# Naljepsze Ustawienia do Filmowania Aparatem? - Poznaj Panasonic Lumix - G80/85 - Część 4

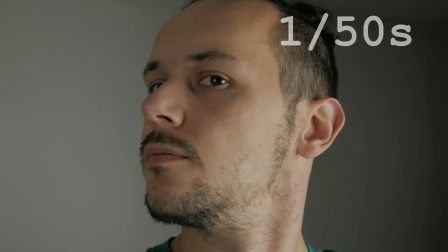[8:16]
Co możecie z pewnością zauważyć, wygląda to zdecydowanie najnaturalniej.
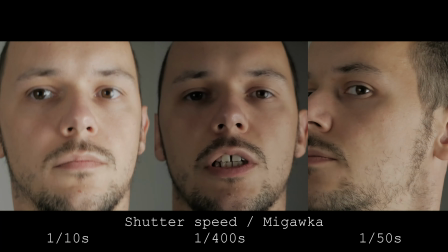[8:23]
Jeszcze raz na szybko porównanie wszystkich trzech ujęć.
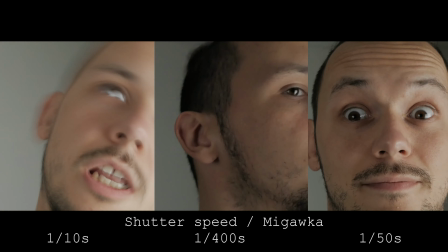Przyszedł czas na podsumowanie. Moim zdaniem podczas nagrywania powinniśmy mieć zawsze ustawioną manualną ekspozycję, Tak, abyśmy byli w stanie ustawiać takie parametry jak ISO, wartość przysłony lub czas migawki. W tym przypadku warto przyjąć pewną zasadę, że migawkę ustawiamy na samym początku i ustawiamy ją raz i raczej nie zmieniamy. Czyli w przypadku nagrywania dla 24 lub 25 klatek ustawiamy migawkę na 1,5 sekundy. Chyba, że postanowimy zmienić klatkaż naszego filmu i nagrać coś w zwolnionym tempie. Jako kolejny parametr powinniśmy ustawić naszą przysłonę, którą decydujemy, co tak naprawdę chcemy pokazać naszemu widzowi i jaką historię mu chcemy opowiedzieć. A jako ostatni parametr dobieramy ISO, którym ustawiamy odpowiednią wartość ekspozycji.
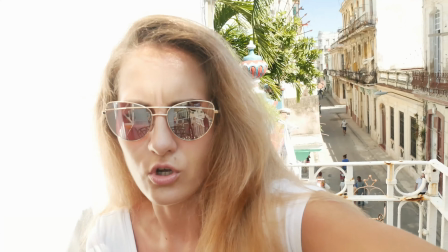[9:19]
I tu czasami może pojawić się pewien problem, gdy jesteśmy na przykład w jasnym pomieszczeniu lub w nadworzu i mamy ustawioną minimalną wartość ISO.
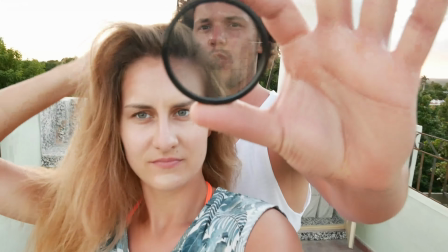[9:27]
Zarówno chcemy coś podkreślić, zatem mamy dosyć dużą przysłonę. I co się dzieje? Zazwyczaj mamy przepalony obraz. W tym przypadku z pomocą przychodzą do nas filtry ND, czyli filtry szary.
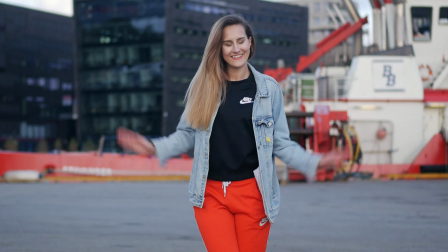[9:40]
Jednak w tym odcinku nie będę się skupiał na filtrach. Drugą bardzo ważną rzeczą jest na bieżąco ustawienie balansu bieli.
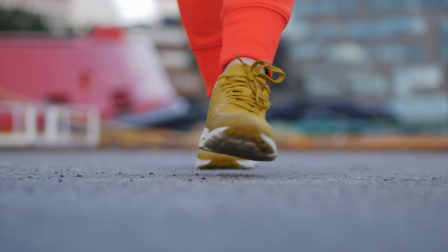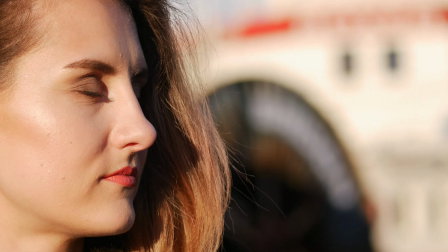[9:54]
Tutaj mam kolejne nagranie z Wiktorią, gdzie rozpoczęła się tak zwana złota godzina, a ja nie zmieniłem balansu.
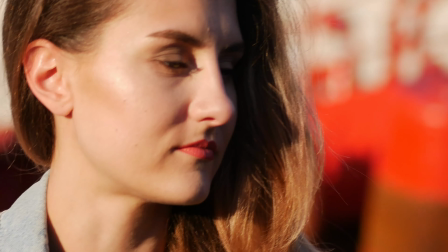[10:00]
Jak widać całe nagranie ma już inną kolorystykę. Jest zdecydowanie cieplejsze. Następną rzeczą są odpowiednio dobrane profile filmowe. I tutaj wszystko zależy od tego, czy chcecie następnie obrabiać i kolorować swój film czy nie.
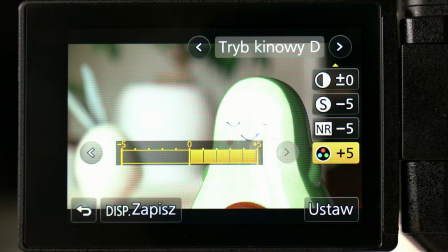[10:13]
Jeżeli chcecie to robić, to powinniście wybierać jak najbardziej płaskie profile, które zawierają bardzo dużą ilość danych. Na przykład trybki nowy D. Zasie jeżeli nie chcecie kolorować swojego obrazka i chcecie wypuścić materiał bezpośrednio tak, jak jest nagrany na Waszym aparacie, ja osobiście zazwyczaj nagrywam w profilu Cinematic V. Moim zdaniem jest to bardzo przyjemny i ładnie naturalnie wyglądający profil, którego sam bardzo często używam. Również to nagranie studyjne jest nagraniem w tym profilu. Okej, to by było tyle na dzisiaj. Mam nadzieję, że mój materiał okaże się dla Ciebie pomocny i zdecydowanie ułatwi Twoje początki z nagrywaniem filmów. Zatem jeżeli podobał Ci się mój materiał, koniecznie zostaw łapki w górę oraz wskaz Wasz subskrypcję mojego kanału. A jeżeli nie chcesz przegapić kolejnego materiału, w którym będą moją funkcję tego aparatu oraz obiektywów, które do niego stosuję, koniecznie kliknij w dzwoneczek, aby być na bieżąco. Także ja się z Wami już dzisiaj żegnam Do zobaczenia następnym razem Trzymajcie się, cześć!